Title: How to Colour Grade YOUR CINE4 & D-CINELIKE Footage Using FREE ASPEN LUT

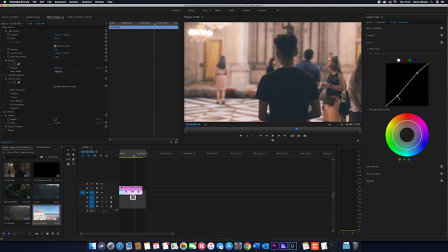[8:11]
Jump into my curves, S curve, up, down, and then bring up this bit. And it looks perfect to me. So I mean, it could have been done a little bit better. I mean, the Sony a6300 isn't fantastic on its dynamic range and
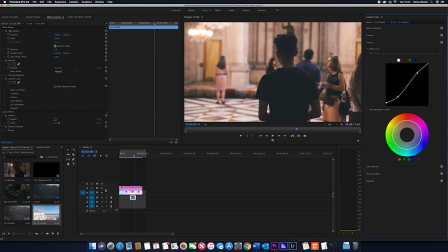[8:29]
you know, how it handles in CINE4, but I mean, I'm quite happy with this. So if I put the letterbox back on, that came out quite nice.
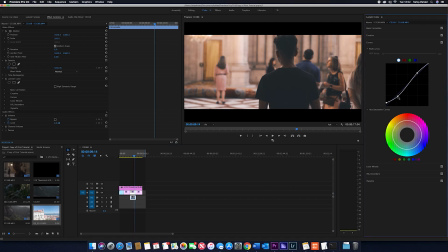[8:37]
I'd probably just bring that there, and that looks really good, so I'm really happy with that. So yeah, let's jump into the final clip, which is another drone clip.
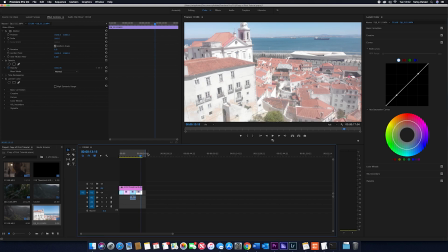[8:47]
So this was filmed in Lisbon, and as you can see, there's again a lot of colour, a lot of space for orange and teal to be used. You know, you've got your water, so you know you can apply your teal there, and then the roofs to use your orange.
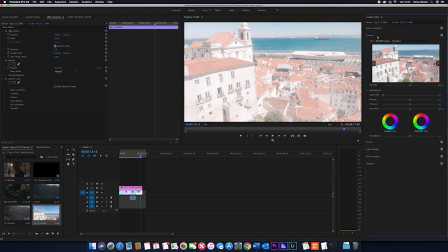[8:58]
So let's just jump into it. So Aspen straight away, bring it down just a tad. I'd say about 49 looks good, and then basic correction, bring up the contrast a little bit.
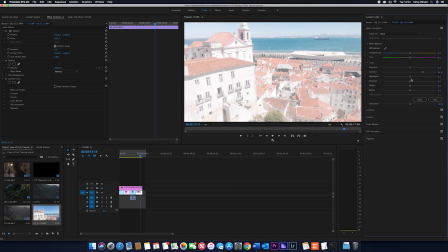[9:12]
I'd say about 49. Bring down the highlights. As you can see in the distance, you've got some hills that you want to try and get in just to add a little bit more depth to your image.
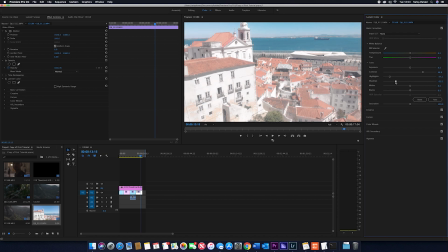[9:23]
So let's bring the shadows down. I'd say about -56 looks quite good. Bring up the whites. I wouldn't say too much. I'd say about 14 is good.
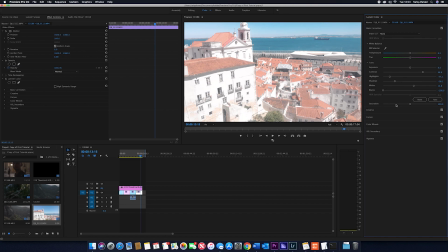[9:37]
And then I'd just bring the blacks all the way down. There ain't much black in there, but any black that is, you know, lurking, I'd like to completely darken.
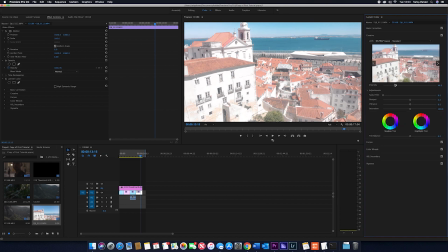[9:45]
So just mess around with the intensity again, just see what looks good. So I think up to the point 94 looks quite fake and artificial, so I'd say about 60 looks quite good.
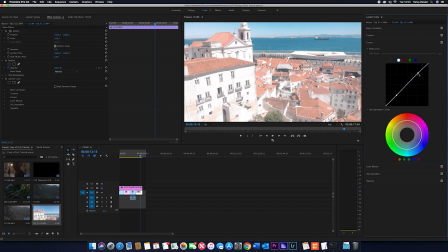[9:57]
And then lastly, jump back into the curves, so S-curve. Almost always add an S-curve, and then just bring that in. I say that's pretty much done. I mean, there's always room for improvement, but for a quick color grade and just, you know,
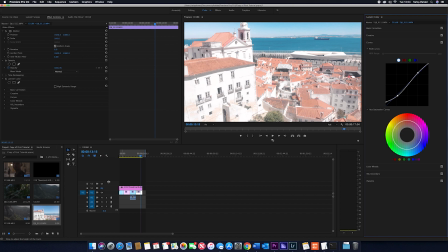[10:13]
something to put together if you've been on your travels, or, you know, you've filmed something, but, you know, you're not happy with how the raw quality looks out of camera and out of drone, this is definitely how I'd go about it, just because it gives it that cinematic look and it's not washed out and,
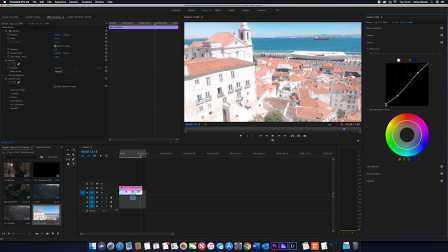[10:28]
you know, the tealy orange, you know, that everyone uses, and it's free. So let's put the letterbox back in, and there we go.
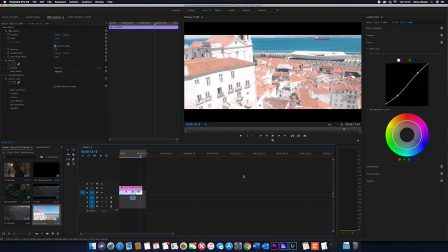[10:38]
I think that looks quite good. I mean, you can always just change it around to how you want it.
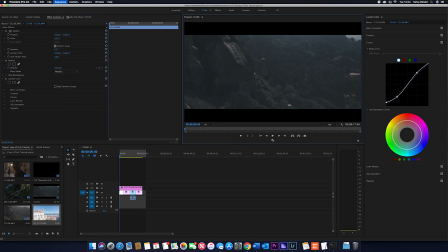[10:43]
So if I just quickly render that, and here we go, this is how the clip looks.
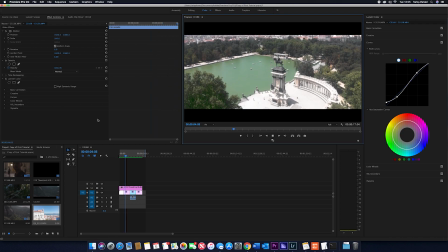[10:49]
So, you know, if I just quickly scrub back, you know,
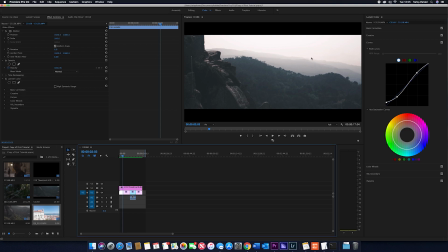[10:52]
we've got some nice details in the background of the mountains, and that looks really cool. So, you know, you've got your foreground, this is looking good, and this is the exact effect I'm trying to go for with my videos.
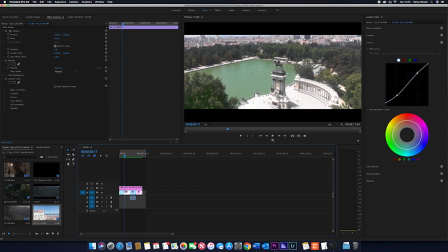[11:04]
So I'm really happy with how this clip looks. Forward onto this clip, we've got the green of the trees, and then we've got the water wasn't, you know, clean, so hence why it came out quite green. It wasn't, you know, crystal clear blue waters, so that looks perfect to me.
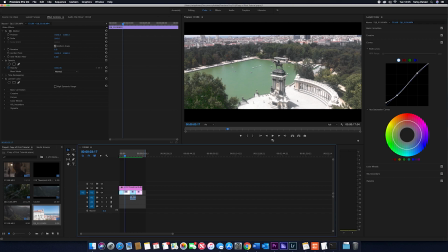[11:20]
We've got some details in the background of all the buildings, nothing's blown out, it looks really good.
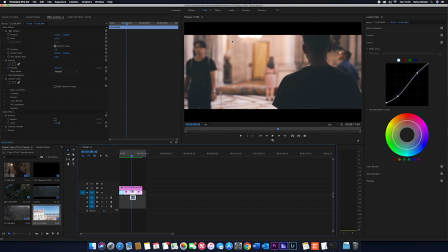[11:25]
And then if we go into the next shot, we've got me in the palace, we've got all the different colours, skin tones look great.
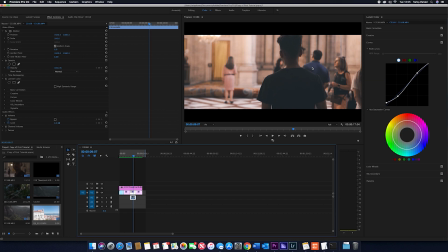[11:34]
You know, you can always isolate your skin tones and edit them separately, which I will show a tutorial on, but this was just purely for ease and just to get something out there to show you guys about how, you know, generalize how I go about my color grading. So that looks great, that clip.
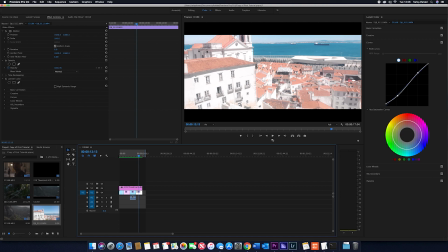[11:50]
And then lastly, we've got the rooftop, so that looks perfect to me. We've got the oranges, we've got the blues, we've got the ships, we've got everything in the background. It's giving like a dream-like feel to it, which is exactly what I was trying to go for.
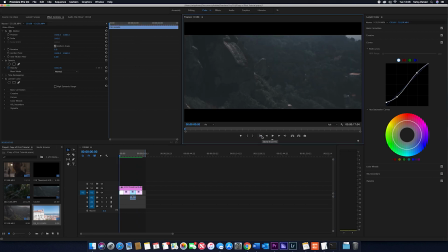[12:03]
So I'm really happy with all of those clips. So yeah, I hope you enjoyed that tutorial, you took something away from it. It's important to remember that not all clips are ever the same. It's not a copy and paste process, and it's important to remember that there is no rule to videography.